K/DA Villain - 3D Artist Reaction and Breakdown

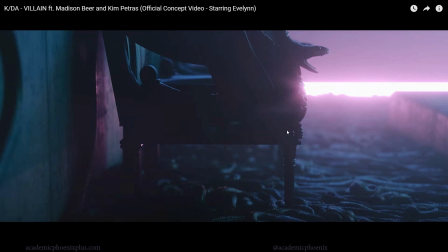16:31 So in a way, she can never get close to anybody. But at the same time, it could also be that Athena is giving her a gift of being protected because nobody can approach her, and therefore she will be safe. She will never be attacked by any man or any person ever again.
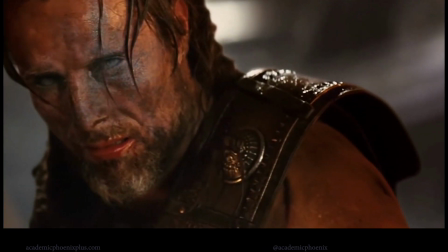16:49 So it's kind of like a double-edged sword there. People don't like her because she, kills you and turns you into stone.
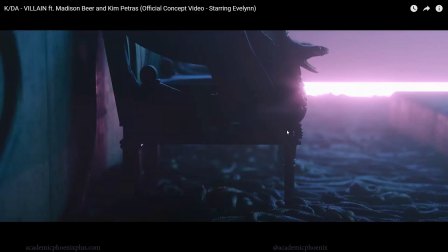16:55 But then on the other side, she's actually safe, which is Athena's way of almost protecting her. Anyway, so what happens is that Perseus comes in, kills her, and then gives her head to Athena, and then Athena has it on her shield.
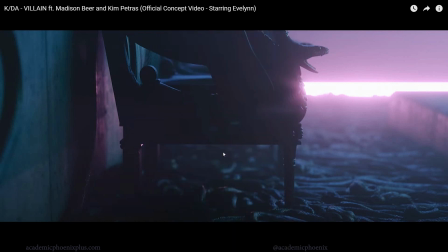17:08 So in a way, Athena's remembering her. But relating to Evelyn, it could represent sin, it could represent evil, and could also represent a way to keep herself safe.
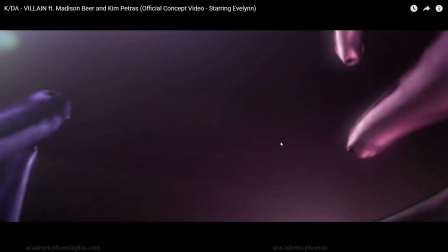17:18 Again, it's a lot of snakes. So again, dynamically, it's just pouring snakes everywhere. So it's pretty intriguing.
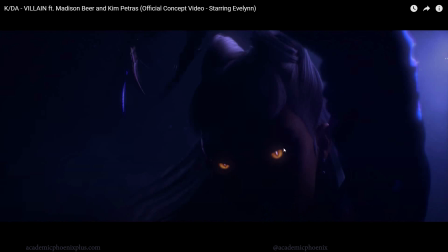17:24 This is great. This is more of an introduction to that yellow. Now her eyes are burning orangey yellow. And it's very dramatic compared to her blue and purple background.
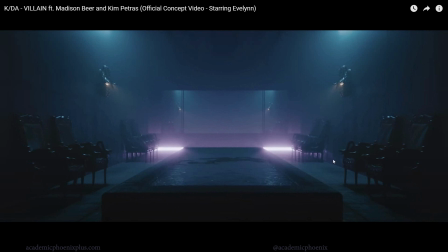17:34 This room we've seen before, but now you'll notice that it's got more snake symbolism. There's actually snakes in the water. The emissive light is now gone at the top. They've been replaced by snake lights.
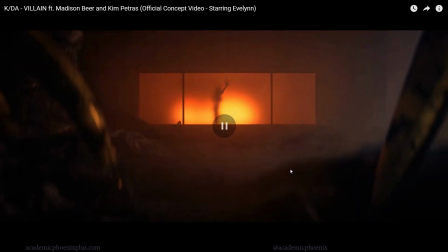17:45 Again, we're seeing everything in her mind. Okay, now they're introducing more new colors. So her eyes were yellow. Now this is yellow-orange. And it's almost like fire. So the first time I saw this, I remember thinking, whoa, somebody's trapped in there. They're trying to get out and there's fire. And outside here is her space. And it feels like she's trapped.
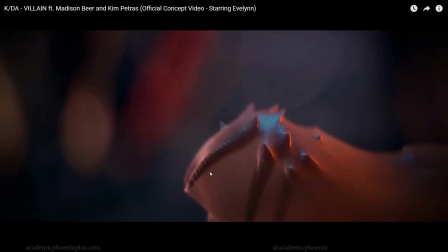18:05 But then she starts to pull and you get this amazing looking,
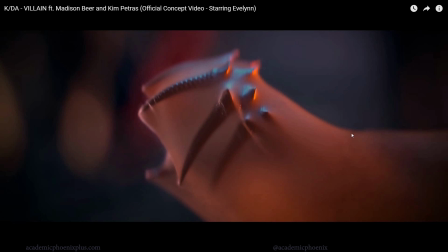18:12 she's like ripping through the glass and it turns out to be more like a membrane.
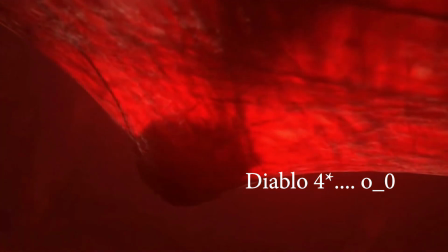18:16 And this reminds me of Diablo 2, the trailer where the Lilith is coming out.
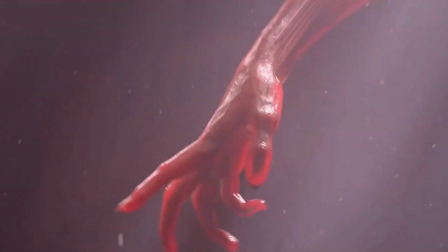18:21 It's kind of like the same effect. And I think this is done through cloth because it's just being stretched.
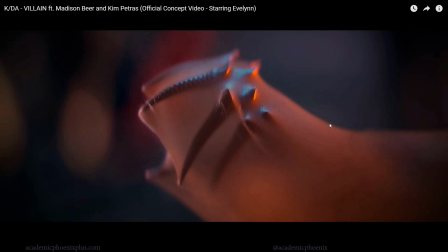18:26 Not 100% sure. I would love for you guys, if you guys think you know what it is or have an idea of what this effect is, just leave a comment below. I would love to hear it. But I think it's cloth. It's being stretched. And they're using like this translucent texture to give you that effect. And it's almost veiny around here. So this gives it more of like a skin texture, like almost like subsurface scatter.
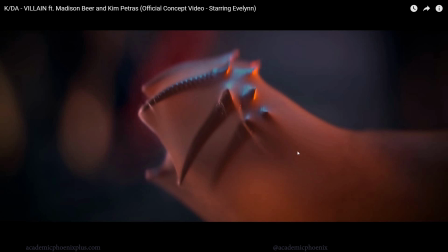18:46 But it's great. So she's almost like tearing through it. So in fact, she was never trapped.
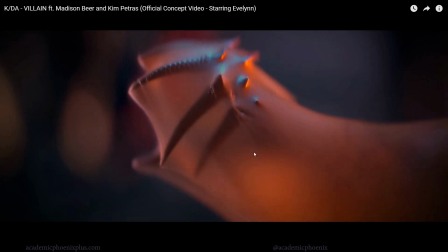18:51 She was actually almost like being reborn, like Lilith.
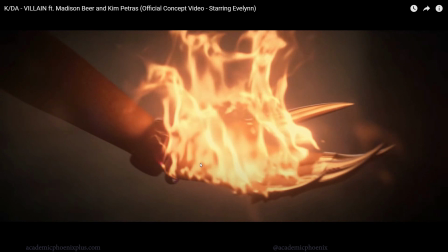18:55 And then they demonstrate to us that the fire that she was in is in fact her fire, that it doesn't hurt her. Like she's literally holding it. And now we're getting introduced to the fire shader. So again, ding, visual effects, demo reel here.
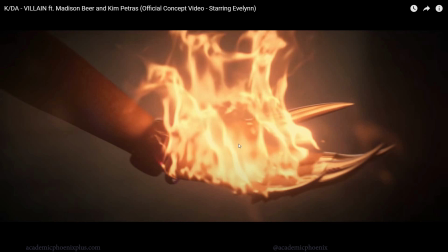19:10 We have water, we have fire, we have cloth, we have so much fluids. It's pretty, look at that, that's so cool.
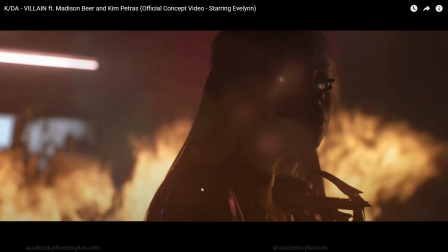19:16 Water, fire, that's pretty amazing. Another powerful imagery, she's in control. She's taking up most of the scene. Fire doesn't bother her. We still get those hints of purples. Her eyes are burning just the same color.
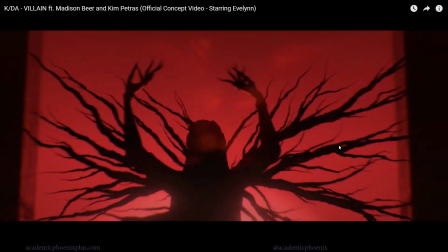19:27 So she's in complete control over here, even though fire is usually scary. Okay, so then comes this one.
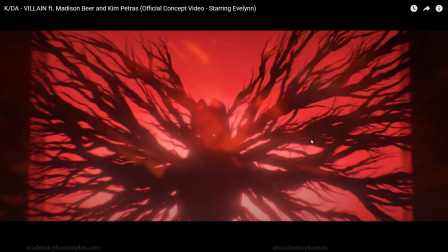19:33 This is like sprouting wings, but these are almost like roots. And I'm not really sure what the symbolism behind this is, but it is intriguing. The red, though, makes it feel very violent. So it's like these roots are growing out of her. They almost look like wings. Her eyes are burning. You can't see her. It's great. It's dark, but it's a great silhouette.
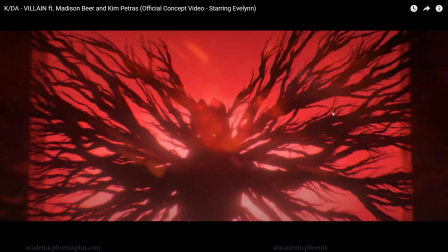19:53 I don't know who created this stuff, but the cinematographer, bravo, ma'am or gentleman, bravo.
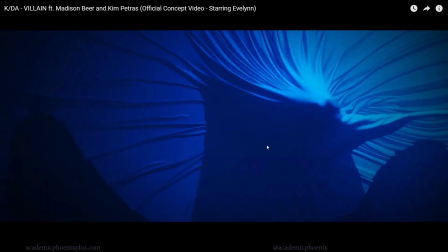19:58 There you go. The animation, again, compliments to the animator. Okay, here comes cloth. They just laid some cloth on her and made her walk.
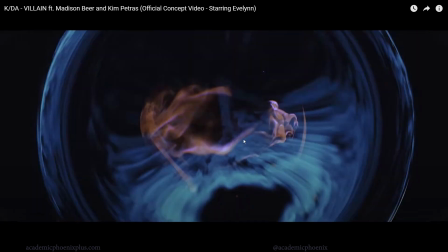20:05 All simulation. So this is an interesting effect as well. We're going to be seeing some fluids being moved around.
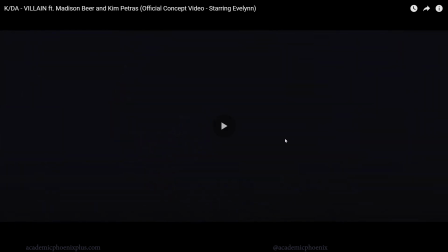20:10 And then it starts to, it starts to get smaller and smaller.
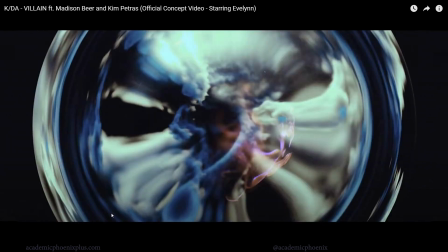20:14 And the purpose for that type of symbolism is that usually when something takes up a whole scene and then it gets smaller and smaller, it's supposed to represent loneliness, because the darkness is overwhelming and you just become smaller and smaller.
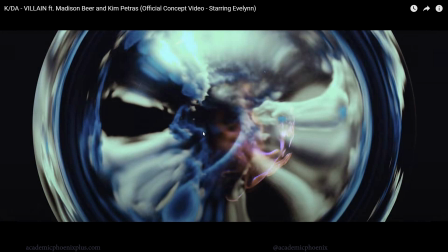20:28 So psychologically, it's supposed to represent like you're kind of fading away. It looks like a marble, but her world is almost collapsing.
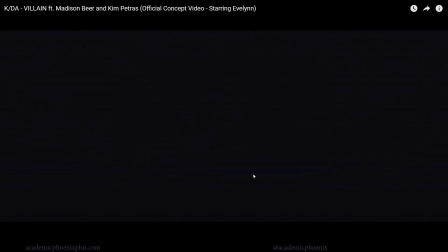20:36 It's kind of sad, but cool, beautiful. Here she is walking.